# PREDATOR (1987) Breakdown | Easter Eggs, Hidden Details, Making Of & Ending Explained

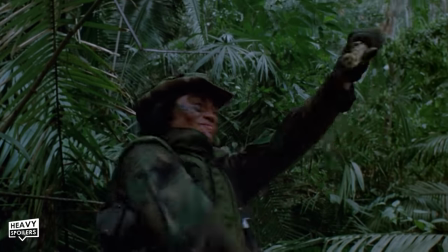16:40 The studio actually had to hire a bodyguard for him, whose sole purpose was to protect other people from him.
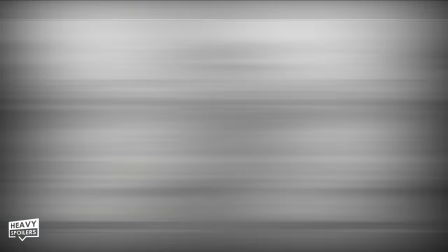16:46 Now, as they move further in, we can clearly sense that something's off. Before this video, I of course knew all the stuff with Van Damme, and I was thinking like,
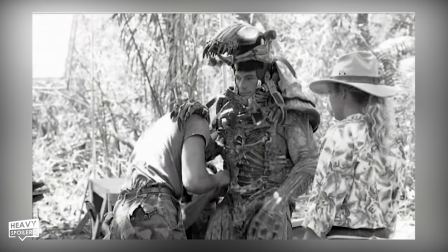16:54 they must have had to reshoot so much of the movie just due to the suit change.
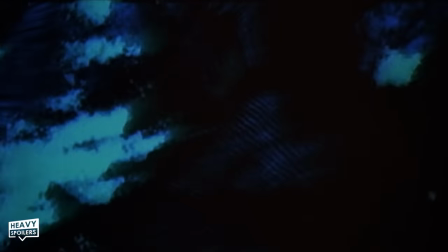16:59 However, when you rewatch it, you don't actually see the Predator that much, and outside of the third act, the costume's barely in it.
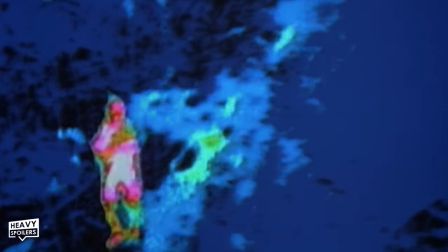17:05 Instead, we get long shots at nothing other than the jungle, and I love how this gets you to also look about the scene to see if you can make it out.
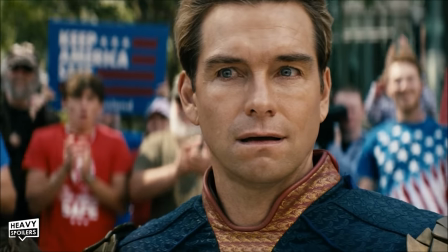17:12 Also, just this bit was killing me laughing a bit.
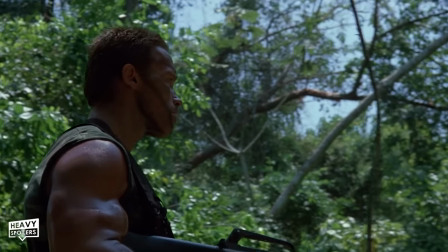17:16 How, like, there's a part where Arnie just walks in holding a massive machine gun at a perfect right angle,
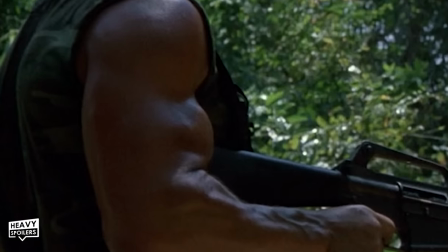17:22 and this is solely just to make his bicep pop out even more. No way is that any way to hold a gun like that.
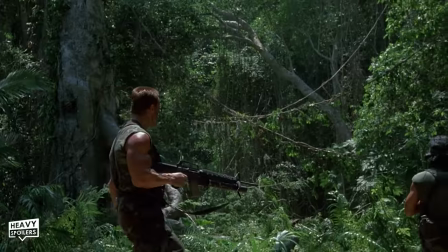17:28 You would never be trained to do that, but my man's done it because he's that fucking hard.
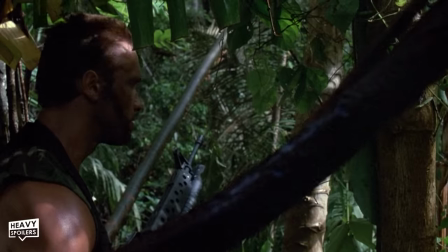17:33 Now, during these moments, we also get a snake creeping in, and these animals can also sense infrared just like the predator.
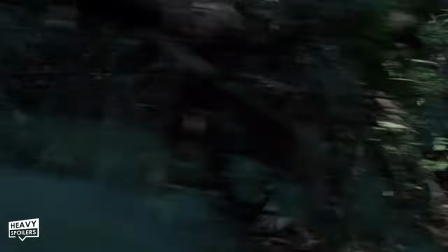17:39 Now Anna makes a break for it, which is when the predator attacks, and we get the iconic sort of rattlesnake clicking.
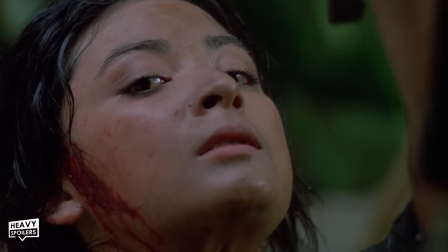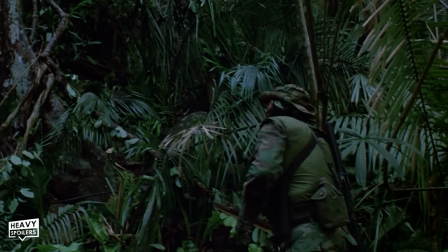17:52 If you listen closely, you can actually hear this very early on in the movie, and it happens just before they discover the skinned bodies.
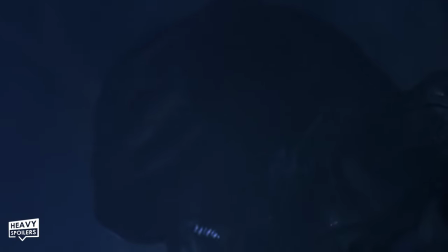18:02 Later on, we actually hear the creature's voice, and this was portrayed by Peter Cully.
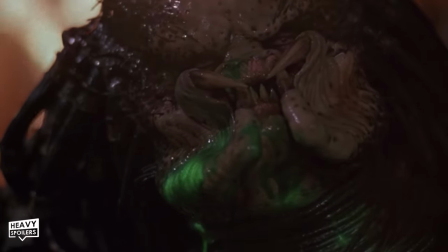In case you don't know, he also voiced Optimus Prime, and I love how you can kind of hear the similarities in the performance.
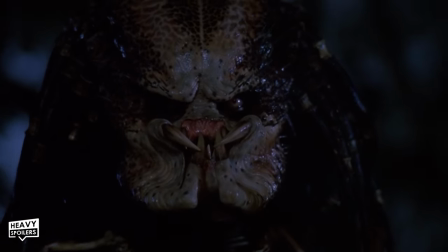18:19 He was the one who developed the clicking sound because he said the predator's face reminded him of a dying crab.
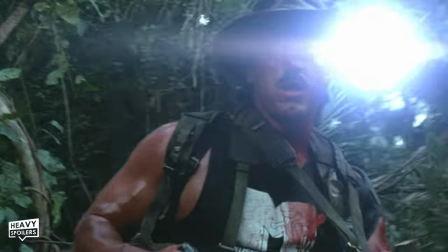18:24 Anyway, Blaine's shot too with a predator attacking from the trees, and in a nice carryover, we see he's wearing an MTV t-shirt.
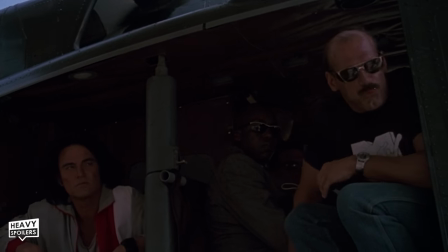18:32 Not a massive detail, but when we saw him getting off the chopper, he was wearing it at the start, and I appreciate the continuity in the costume department.
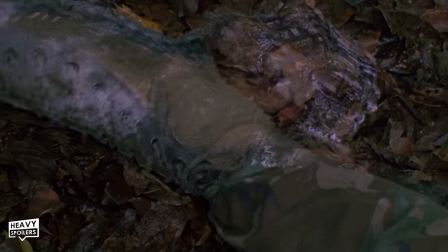18:40 Now the blast comes from the Predator's shoulder gun, which was named the Parrot Gun by the creative team.
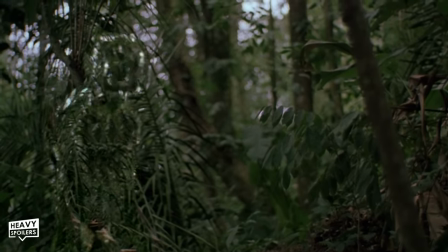18:44 Mac actually gets a look at it, and its eyes glow gold just before it runs off.
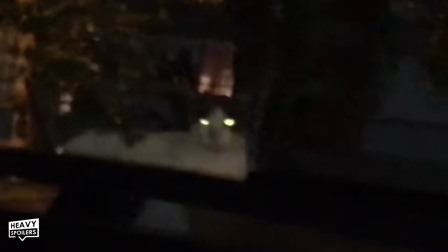18:49 This was done to mimic the eyes of a cat, which of course to some is a predator too.
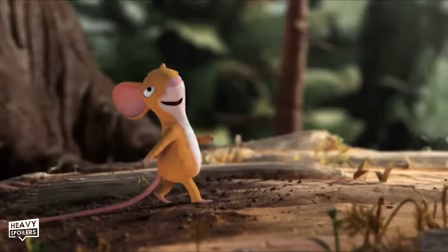18:54 Mainly if you're a mouse, yeah, but it leads to them just firing into the jungle.
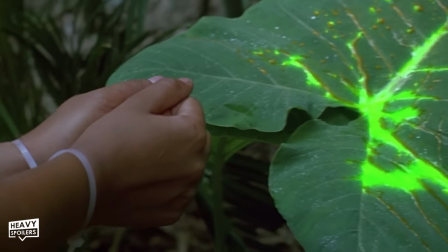18:58 Blood is found, which lets them know it can be killed, and this was made through using the liquid from inside glow sticks.
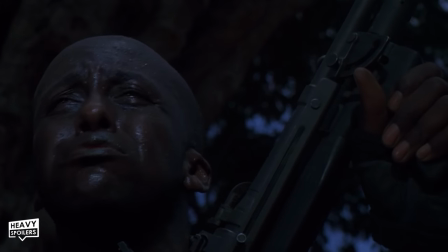19:04 Now that night we cut to Mac reminiscing over the good times he had with Blaine, and he's clearly been affected heavily by his death.
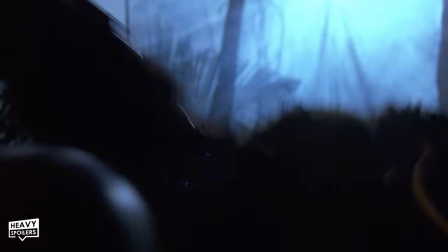19:11 A wild boar leaps out and attacks them, and after Mac kills it, we get a really cool detail.
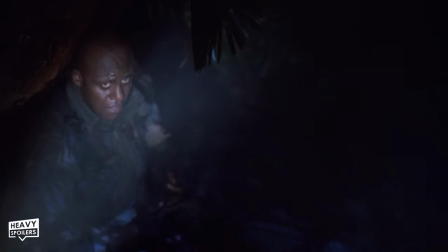19:16 Think you could have found something bigger? Yeah, fuck you, Roger. Fuck you. Where's the girl?
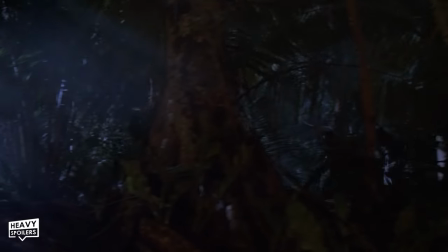19:23 Now watch the scene closely again and see if you notice anything.
Think you could have found something bigger?
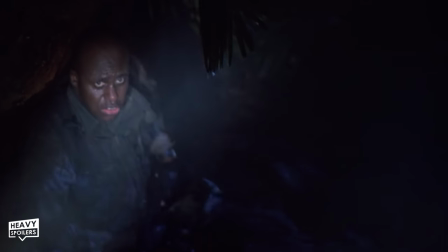19:28 Yeah, fuck you, Roger. Fuck you. Where's the girl?
So in it we can hear Billy's laugh, but he's not on screen when this is going on.
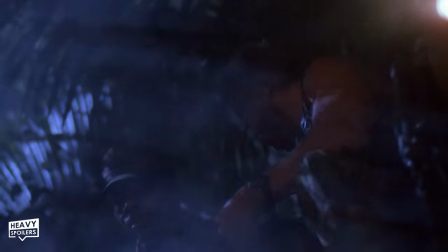19:38 When we cut back to the group, none of them are laughing either, and I think this is actually the Predator mocking Mac.
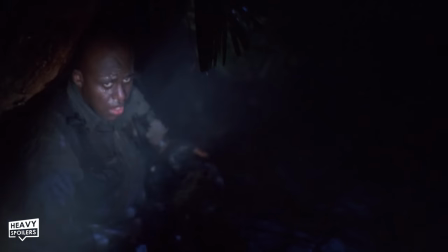19:43 Think you could have found something bigger? Yeah, fuck you, Roger. Where's the girl? Fuck you.
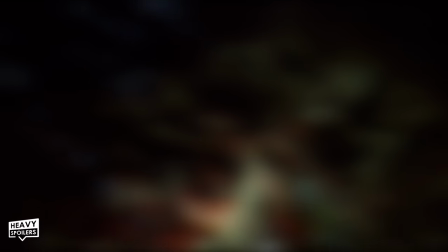19:50 Now, it turns out this was a distraction to take Blaine's body, and it tips them off that it's acting like a hunter searching for its trophies.
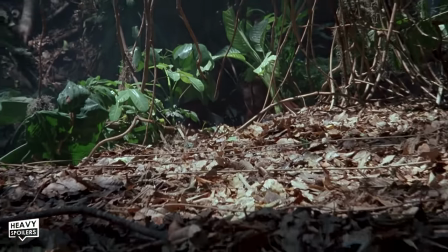19:57 They try and even the odds by setting up their own traps, and as we wait, we see Mac shaving his head.
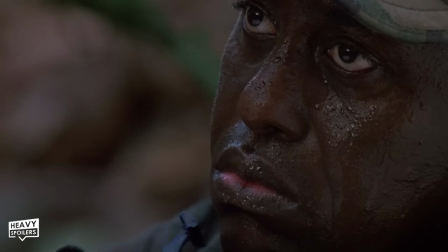20:03 This was improvised by Bill Duke, and they quickly scramble to put some fake blood onto it,
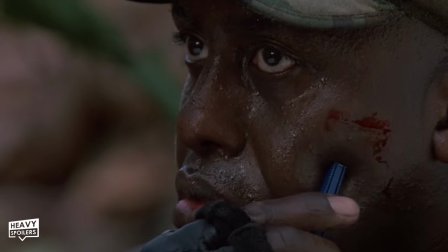20:08 and you can see this when we get the nice cut away and then cut back to see it bleeding.
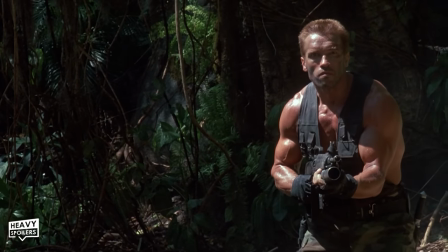20:12 Now, I love the shot where we think Dutch might have it in its sights, but it turns out it's actually sneaking up behind him.
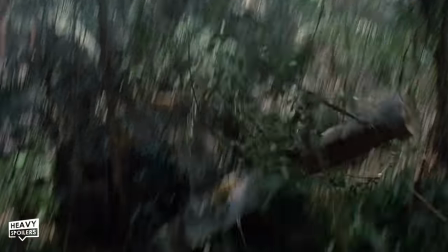20:18 Again, in panic, it fires off randomly, but this sets off one of the traps, which then injures Poncho.
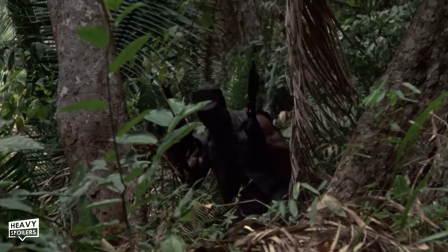20:24 Mac runs to avenge his friend's death, and Dylan rushes after him, which in some ways helps to redeem the character.
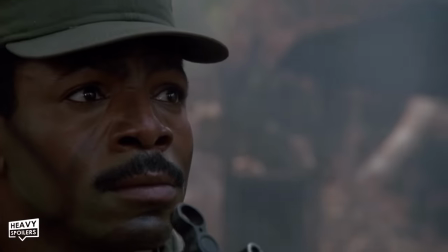20:30 He of course owes him because he saved him from the scorpion before, but eventually this leads to both the characters' deaths.
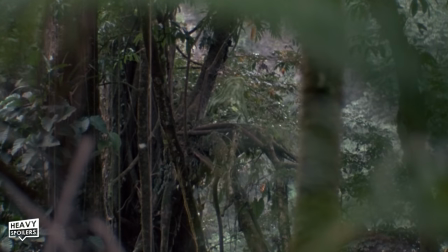20:36 I feel like the Predator uses its recording tech once more, as we hear Mac say a line which then gets repeated.
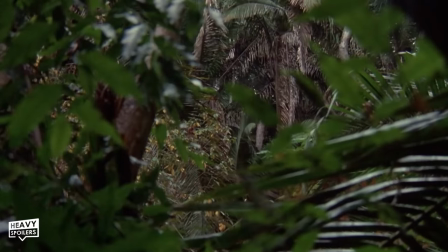20:43 Over here.
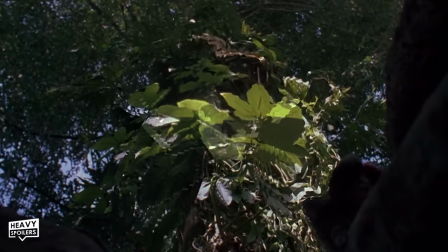20:51 Now Mac's head is turned into lasagna, and the character is shot directly through the skull.
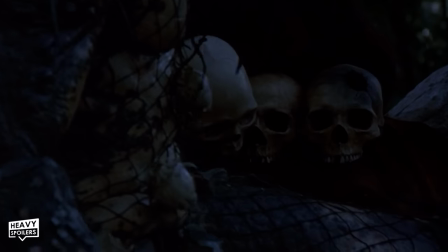20:56 Later on, when the Predator's cleaning its trophy, we can actually see his skull and tell that it's his due to the big hole in the middle of it.
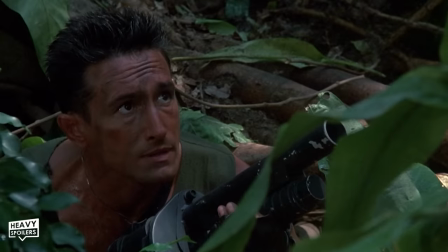21:03 Now Rob Eggers has done a fantastic breakdown of just this scene that you should definitely check out right after this.
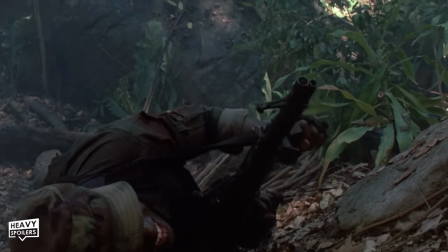21:08 I don't want to just copy the whole thing, and it's about 8 minutes long, but it talks about the techniques that are applied here.
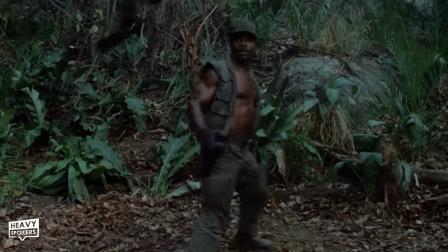21:14 It starts off with what's known as a farewell look between Dutch and the character that's often used as a way to set up their death.
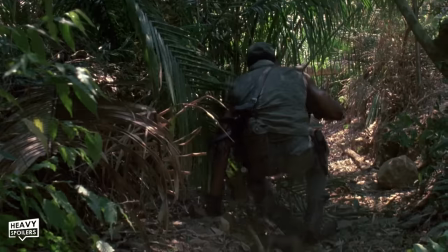21:21 As he sneaks through the leaves, we watch as the camera somewhat stalks him, and it even brushes the leaves out of the way, making us feel like it's been hunting him.
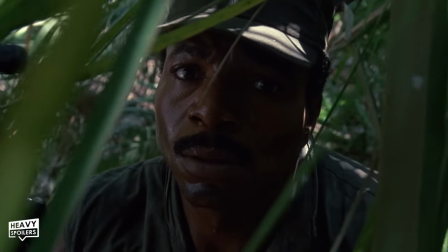21:29 He's a character who's been in denial the entire movie, but the close zoom to his face comes in as he has a moment of realization.
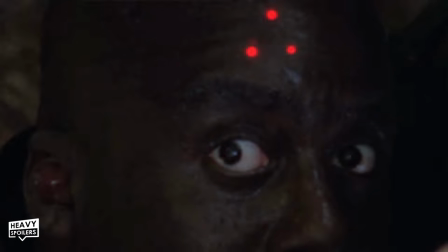21:36 Looking back at him is Mac's stone cold eyes, which Rob said represents the face of death.
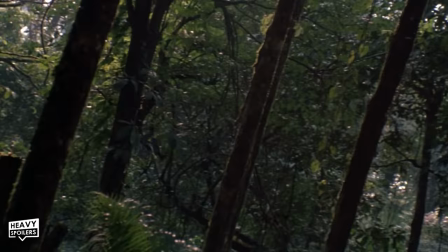21:41 It then mimics Mac's voice from when he saved him from the scorpion, and this makes him spin around just like the scene from before.
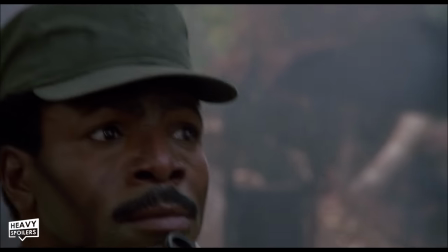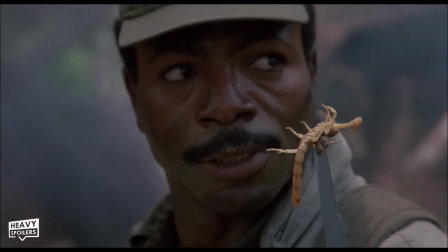21:54 Thanks.
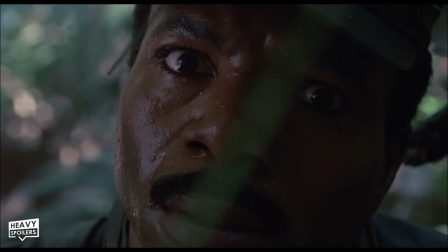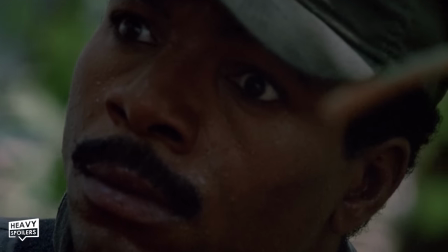22:01 Anytime.
We watch as Dylan looks through the jungle, and you can actually catch the Predator just before he does.
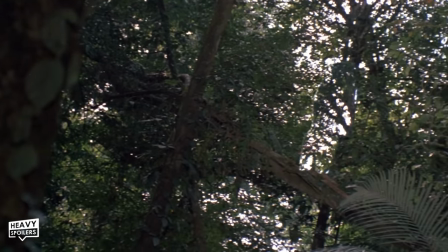22:06 We get a wide shot where we can see it standing on a branch, and it then cuts to Dylan, who at first misses it.
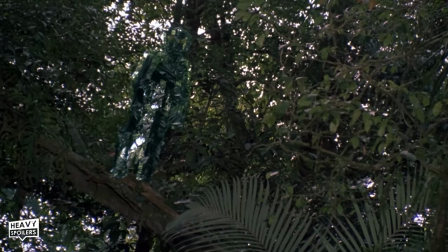22:12 He then looks back, which is when he spots it, but I got it before you, mate, and you deserve to die.
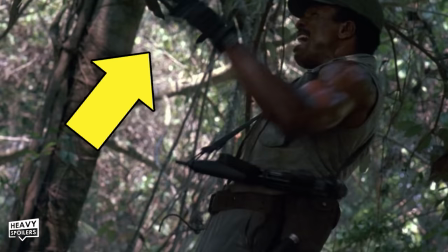22:18 Now, when Dylan's arm's blown off, you can see the wire, which allows the beam to travel to it directly.
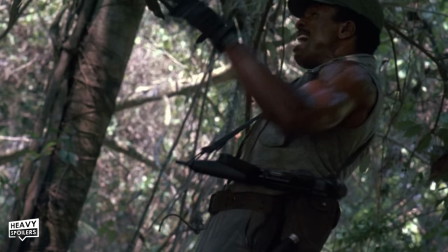22:23 Bit of seeing the wires there, and I feel like a dick for pointing it out, but I'd get comments if I didn't.
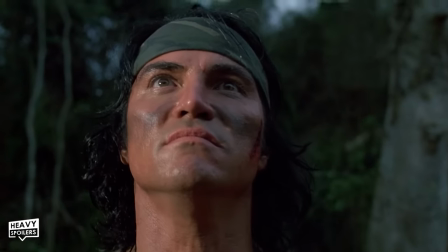22:29 Either way, it leads to Billy's death, and the Predator picks off Poncho, leaving just Dutch and Anna.
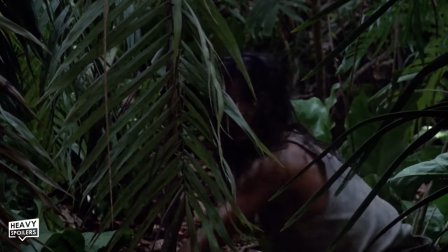22:34 We get the infamous line, "Get to the chopper!" which Arnie's actually said is his favourite catchphrase.
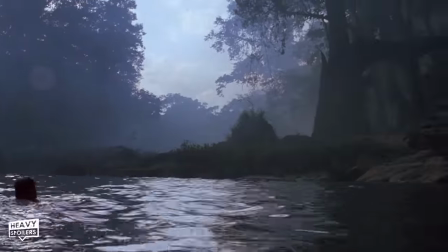22:42 Going over the waterfall, we see as he swims in, and the giant tree can be seen, which becomes part of the action later on.
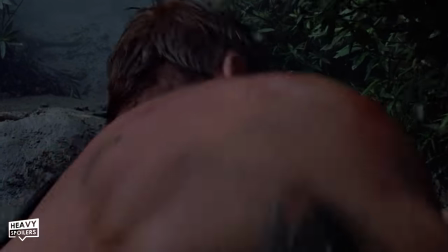22:48 Dutch gets to the shore, but the Predator still stalks him, and it's at this point we see the creature in all its glory.
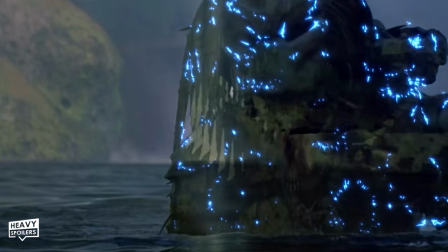22:54 The water damages the cloak, and it lets Dutch know that there are actually ways that you can force it to appear.
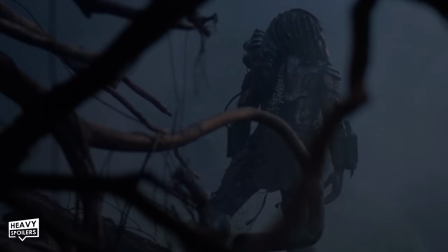23:00 Now, it's also with this that he discovers the mud masks his heat signature, which means that he now has a way that he can go invisible.
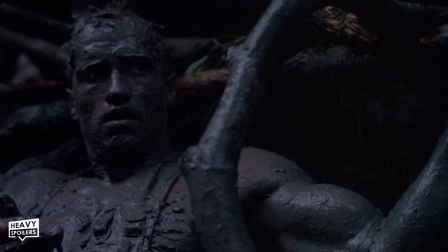23:07 With this as a weapon, he's now got the power to take it on, and he spends the day setting up traps to take it in the night.
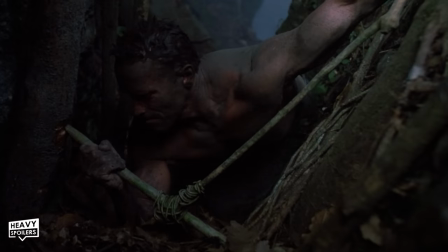23:13 Home alone, eat your heart out, and Dutch is now here to show who's the king of the hunt.
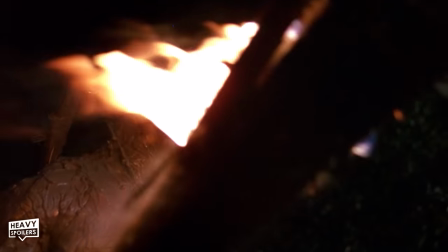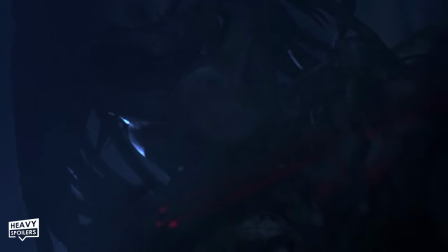23:23 I love how the Predator heats its blades too, and Mac also uses fire as a way to draw its attention.
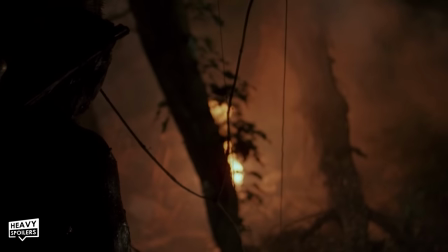23:29 It of course sees in heat vision, so will constantly be drawn to this, and what we get is an excellent showdown that happens between the pair.
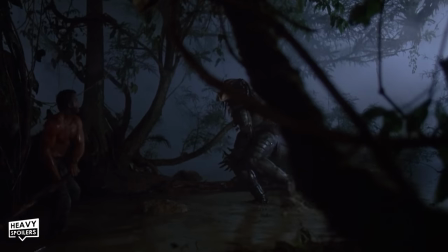23:36 There's clear nods to Apocalypse Now, and it devolves into an almost animalistic battle played out amongst the wilderness.
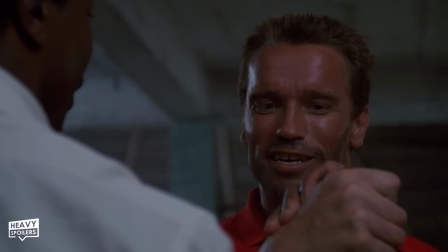23:43 Everything about the movie feels so stripped down now, and tonally it's completely opposite to the opening act of the film.
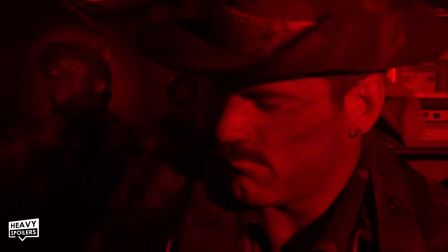23:49 There's barely any dialogue at all, and all the bombastic and over-the-top bravado's been stripped away to tell a more centralized cerebral story.
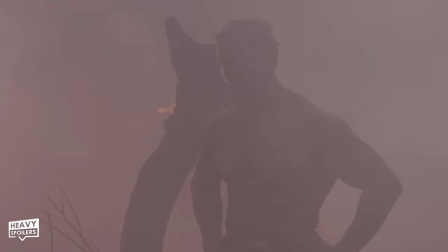23:56 This movie would massively influence the action films that followed it, and when analyzing it for this video, I actually realized this could be seen as a turning point in the genre.
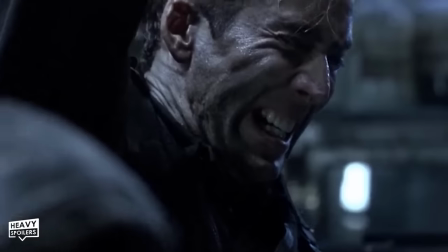24:05 The 80s were of course completely over the top when it came to their heroes, but the 90s changed things up and started playing more with the everyman who was a quick thinker.
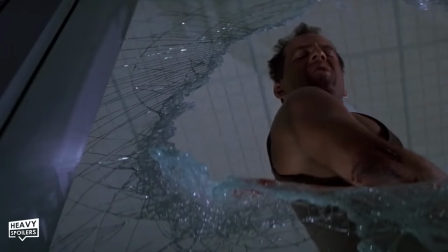24:14 John McClane would of course come to embody this, but the tonal shift can be seen in this movie too.
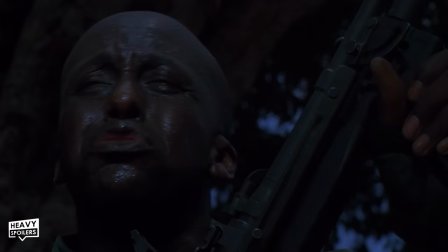24:20 We start off with a big send-off of the 80s catchphrase heavy films, but head towards more personal and grounded battles that don't have much dialogue.
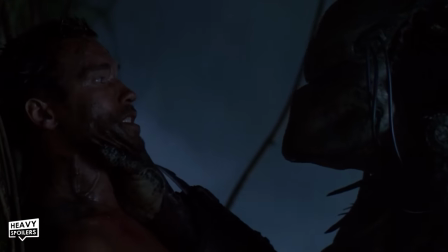24:28 Now the Predator actually bests Dutch and he has him at his mercy,
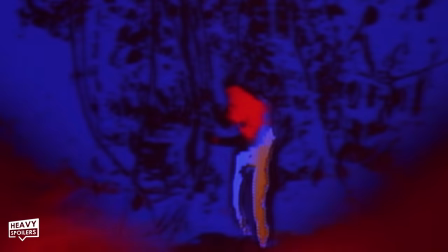24:31 but due to honour and him actually providing a fight, he decides to go hand to hand after revealing his face.
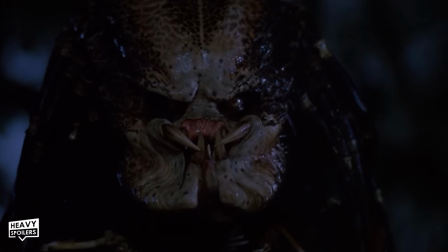24:37 It's such an iconic unmasking scene, and the focus on the mandibles really elevates the character. Talked earlier about Stan Winston coming up with the idea for the main alien, but apparently it was James Cameron who added this bit in, according to the legends.
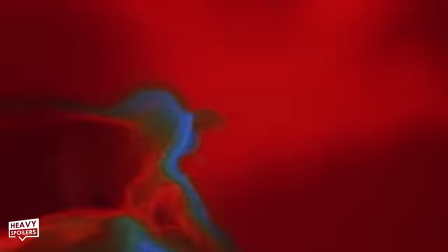24:52 Anyway, we watch the beating through the eyes of the Predator, and it's clear Dutch isn't really a match for him physically.